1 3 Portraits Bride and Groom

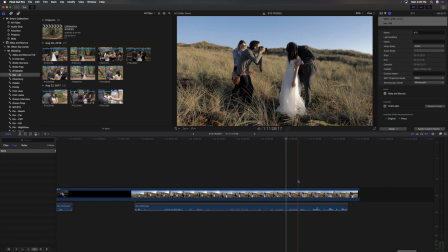And then I just went around on a different side to just get a slightly different angle. And let me show you the direction.
And then just make her laugh. We'll switch it up.
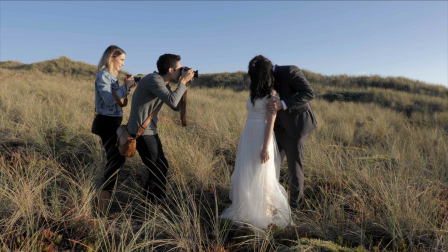I always just like having him whisper in her ear, make her laugh to get some authentic laughing moments during this kisses along the neck.
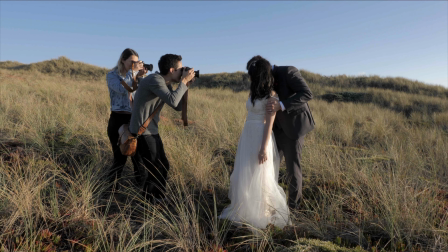A little bit. Kind of whisper funny.
Because he's just placed perfectly to be whispering behind her ear, or in her ear.
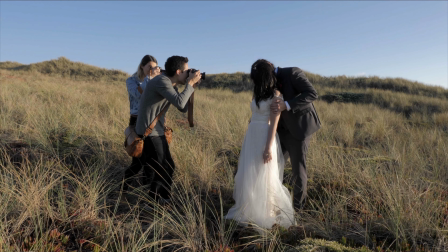Funny things in her ear, make her laugh. Maybe vegetables and funny noises.
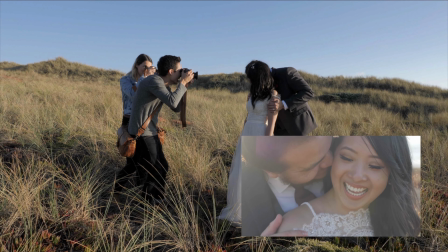Whisper your favorite vegetable in his ear.
And bam, like this is awesome, you know, and slowed down, it's gonna look even better.
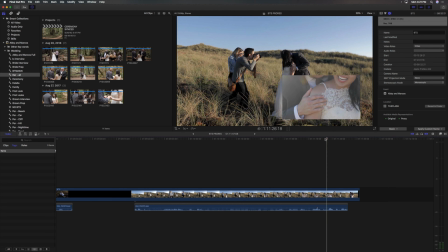And then I pan down to just get, you know, their hands. I'm always thinking about what are their hands doing, what other little shots can I pull out of this moment.
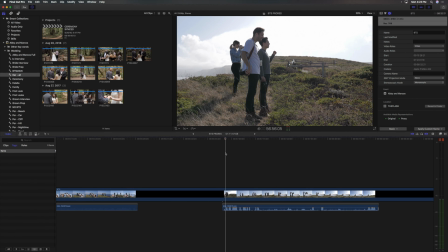So here's another example of a pose in that adventurous category where the groom is leading the bride. This is probably one of the easiest poses to do, so there's not a whole lot of crazy tips in this section. I just want to show you how easy it is to do. So we're gonna have the groom leading the bride across this epic shot.
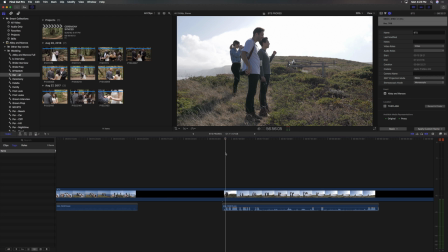Now, the most important thing in this adventure pose where the groom's leading the bride is your composition.
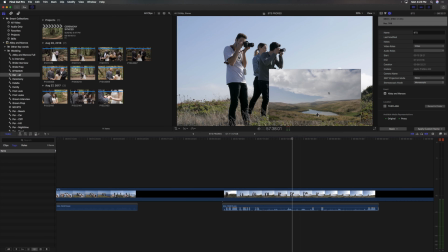So I wanna show you, this is the framing we're looking at. I mean, look how nutso this wide shot is.
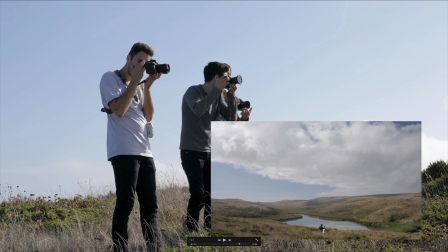And that's what I first thought of. So when you're getting this adventurous pose of the groom leading the bride, before you even put the couple there, I want you to imagine what would just be an epic landscape shot without a couple. Like what would just look amazing framed on a wall with no one there. Start there.
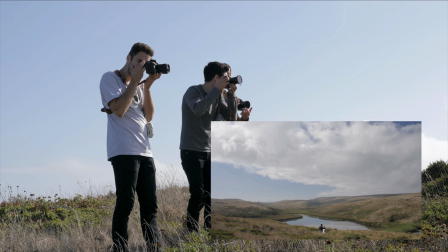Then once you have that, then place the couple there. And no matter what they do, even if it's not 100% perfect, it's going to look amazing.
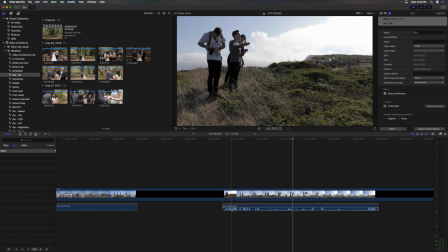So I want to show you and play for you my direction.
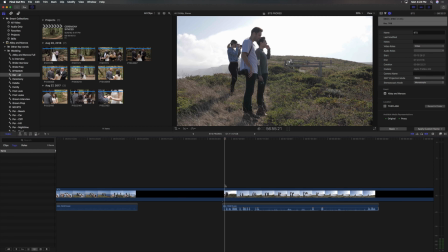It's very simple of what the couple is going to do. I noticed I was a little far away from the couple and they weren't really getting my direction. So if you see here, I actually tell the photographer to act it out with me. Now this is because we're friends, but if you have your wife there with you, you can also act it out with them,
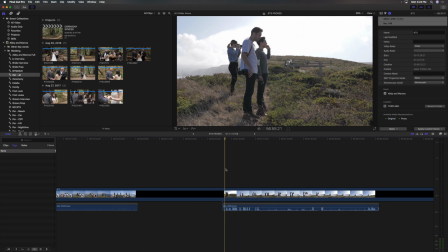or you know, just be like, hey photographer, can I show them something really quick so they can see visually what you're talking about.
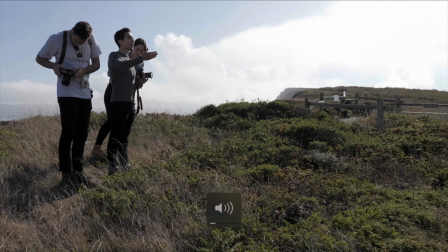And Marcos, you're gonna lead her. So you're gonna be a good distance in front holding her hand.
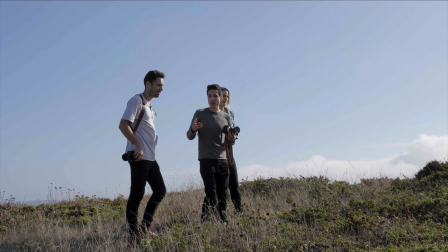Does that make sense? Like, oh, I'll show you. So I'm you, this is Abby.
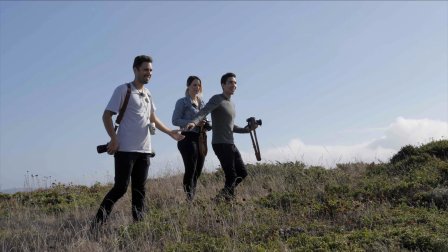Yeah. Like that.
See, so we just, sometimes the easiest way to do things is just show them.
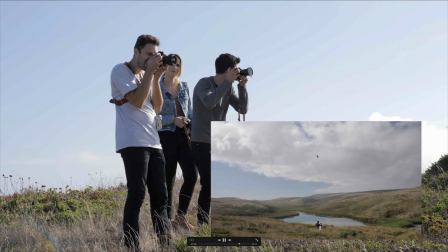Okay, you ready? Are you ready, Harmony?
And okay, this is another important thing.
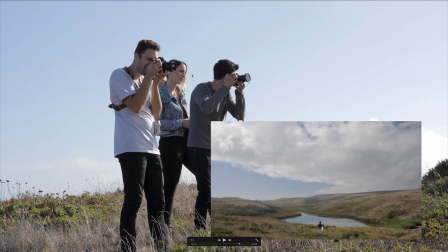I'm always asking, I'm asking if Harmony's ready, and I'm also asking if the photographer's ready. Because you never know, the shot you set up, the photographer could really like that shot, and you want to show so much respect by saying, hey, are you ready?
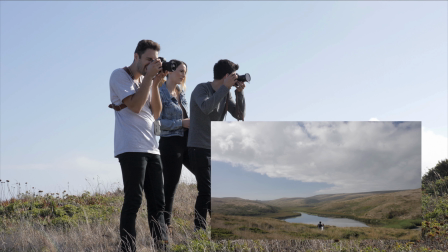Are you ready for me to get this right now? Because it shows that you care and it makes the photographer like you all the more. And then you also want to make sure your second shooter's ready because you want to make sure they're getting a shot.
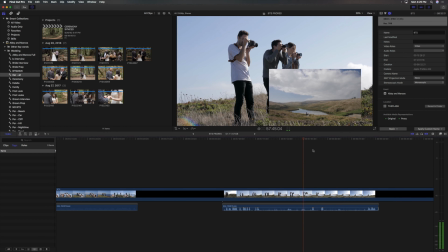And they both were like, yeah, we're ready. Oh, even just whatever they're doing right now looks cool.
All right, guys.
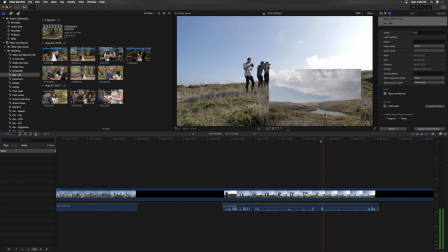You guys can go ahead.
All right, so I say you guys can go ahead.
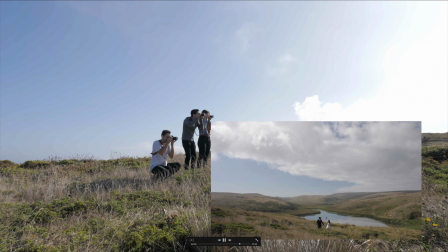And then just really simply, look, he's leaning her across, and how cool does that look?
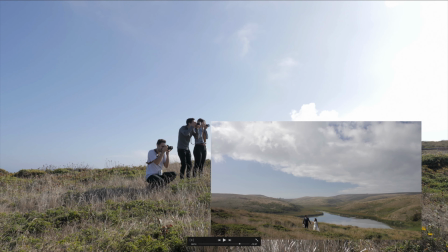I mean, it's so awesome. Again, we're filming this in slow motion, so when we slow it down, it's gonna look even more epic. But like I said, so simple. Anyone can do this. Look for that epic landscape shot first, put the couple there, have the groom lead the bride up, and you're gonna be amazed at the shots you start getting.
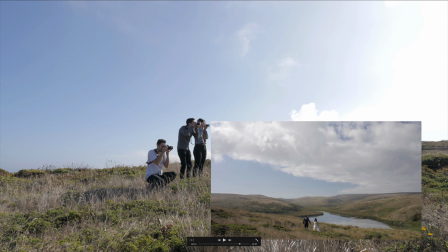And this, like, you could just post this on Instagram and it would be super shareable.
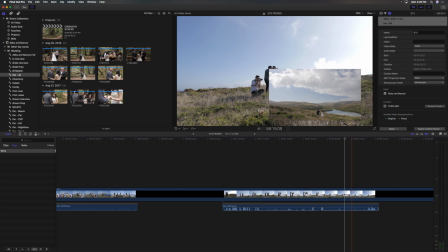So that's another example of a pose in that adventure category of the groom leading the bride up, and there they go. Bam, bam, bam.
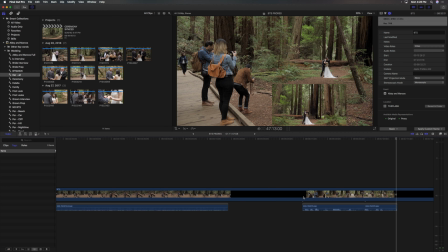Okay, so here I want to show you another pose that falls into that artistic category, and it can also be in the adventurous category. So what I often like to have the bride and groom do is just stand side by side.
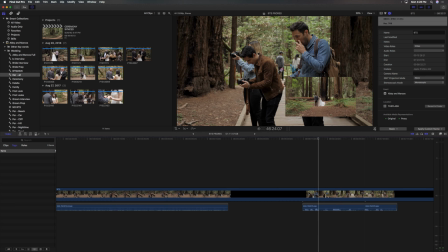So you can see them right here, standing side by side.
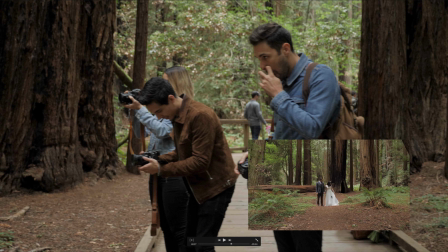And I like to have the bride just move her dress back and forth because it looks really beautiful, and I'm always trying to pay attention to, does the bride have a flowy dress and how can I use that? And then, since they're already there, you'll notice what I do is I transition to having them just go in for a kiss.
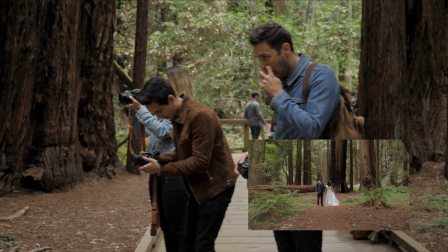And that's often what I like to do is I like to combine different poses. So I'll start them in just a really simple pose like the bride twirling her dress, then I'll say, hey, groom, how about you spin her and bring her in? So I'm kind of combining various things, and I'll show you exactly what that looks like and the direction.
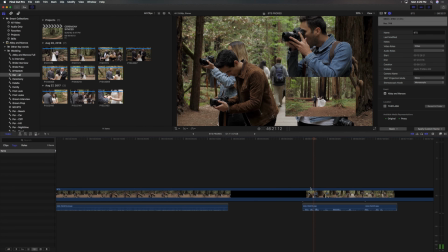Yeah, just, I love that, guys. Just kind of wave it back and forth, yeah.
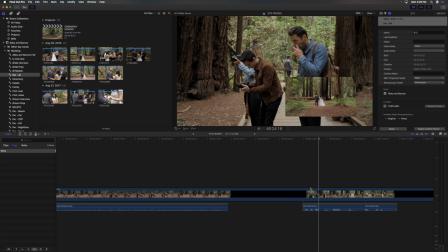So I'm just really simple direction, just wave it back and forth.
Perfect, yeah.
Giving that positive feedback, telling them they're doing great, perfect.
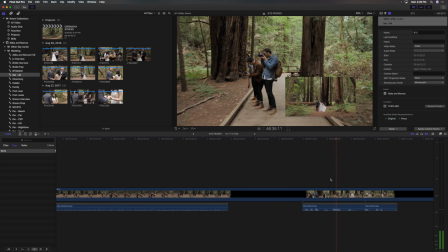Just slowly, yeah, like that big kind of swoop it in front. Yes, oh my goodness, perfect.
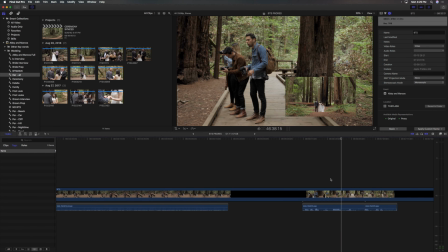Okay, so if you notice, I'm just, the reason I had her redo it again, because I noticed she was moving the dress not as big as I wanted it to do. And that's what you're gonna notice is when you have a bride that has a big flowy dress, you wanna make sure to tell her,
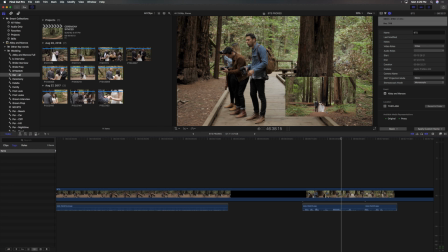move it all the way in front of you and all the way back, because that's gonna look the best for video. Because oftentimes if you just tell them to move her dress, she's gonna move it like 2 inches in front of her, and that's what you don't want.
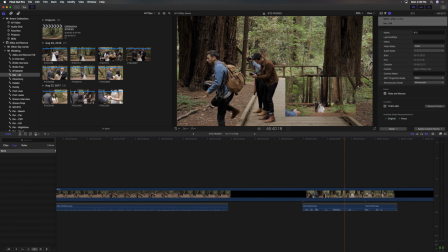So now look, now she's giving those big, I'll show you in a wider shot
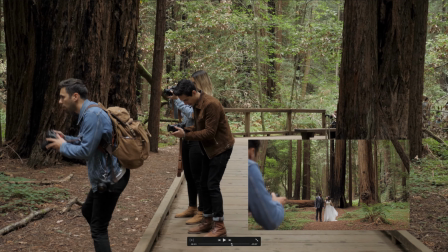or in a more close-up shot.
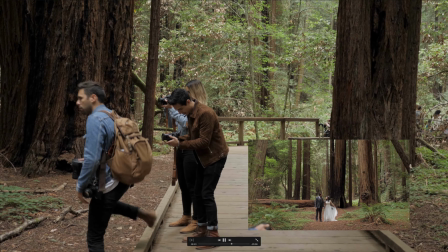Now she's giving those big swoopy movements, and they look really, really nice.
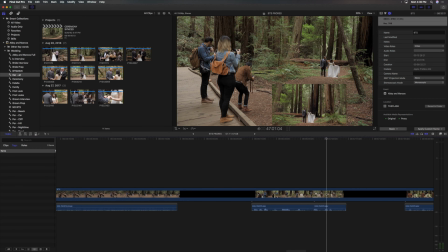And then the way I combined this with another shot is I had her doing her dress here, and I was like, hey, you know, Marcos, just give her a spin. And I love having the groom spin the bride during a wide shot like this, because spins, in my opinion, always look the best in wide shots.
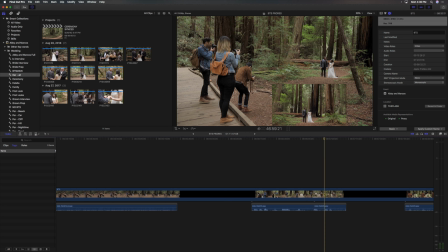So if you have a couple in a wide shot, epic background like this, just keep in your mind, how can I spice it up? And a spin is a great way to do that. And even if you don't know exactly how you're gonna use it in the film, just have the groom give the bride a spin, because it's another shot and another option that you're gonna have during editing.
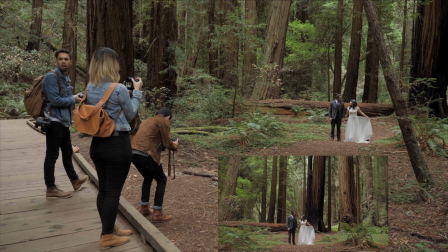So look, super simple. She's flowing her dress.
And then Marcos, give her a spin around.
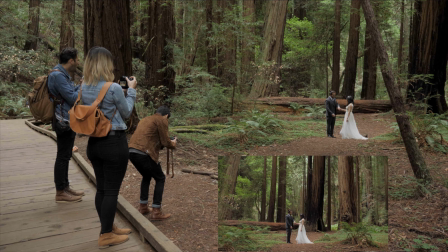Just simple direction.
And bring her in after the spin.
But notice how I said bring her in after the spin, because I want that fluid motion.
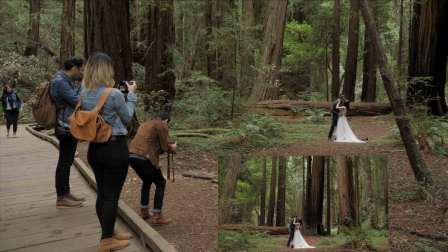There it is, right there. Perfection.
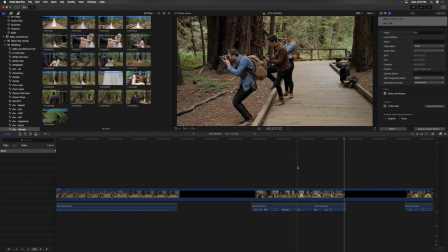And another thing I want you to notice is, so I got my wide shots here of them doing her twirling her dress and then her coming in.
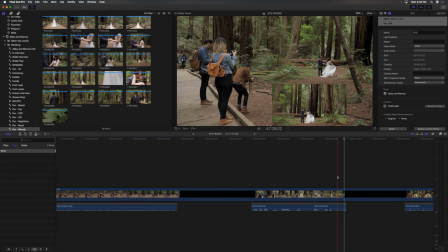And when I'm going for my close-up, I'm thinking, okay, what should I get for my close-up? Well, I know that a dress twirling around looks pretty epic in the close-up, so I'm always focused on what is the movement in the shot, like what is moving in the shot, and that's the first thing I tackle in my close-up.
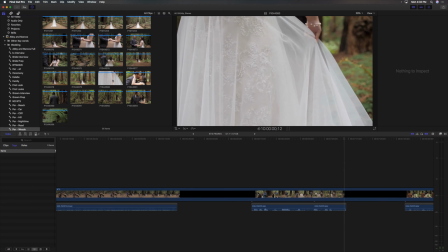So I go in here, and this is my close-up that I got as I moved in. I got the bride.
More flowy, yeah, perfect.
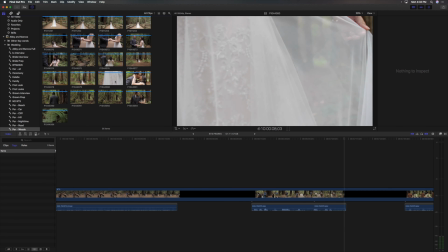I got the bride just moving her hand through the frame, and then if you notice here, I had them spin and come together.
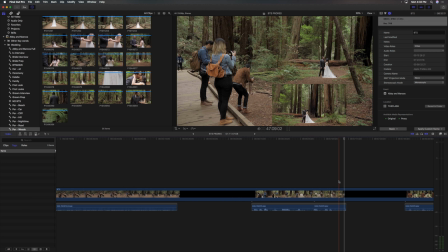Well, all I'm gonna do is I'm gonna go in for that close-up and have them basically do that pull in one more time so I have something to cut to.
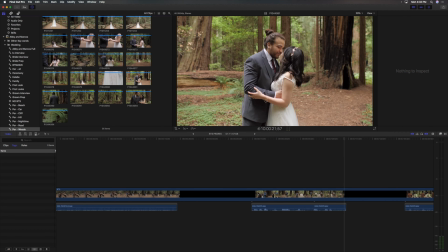So I have them spin again, go in for the close-up, then I go in really close.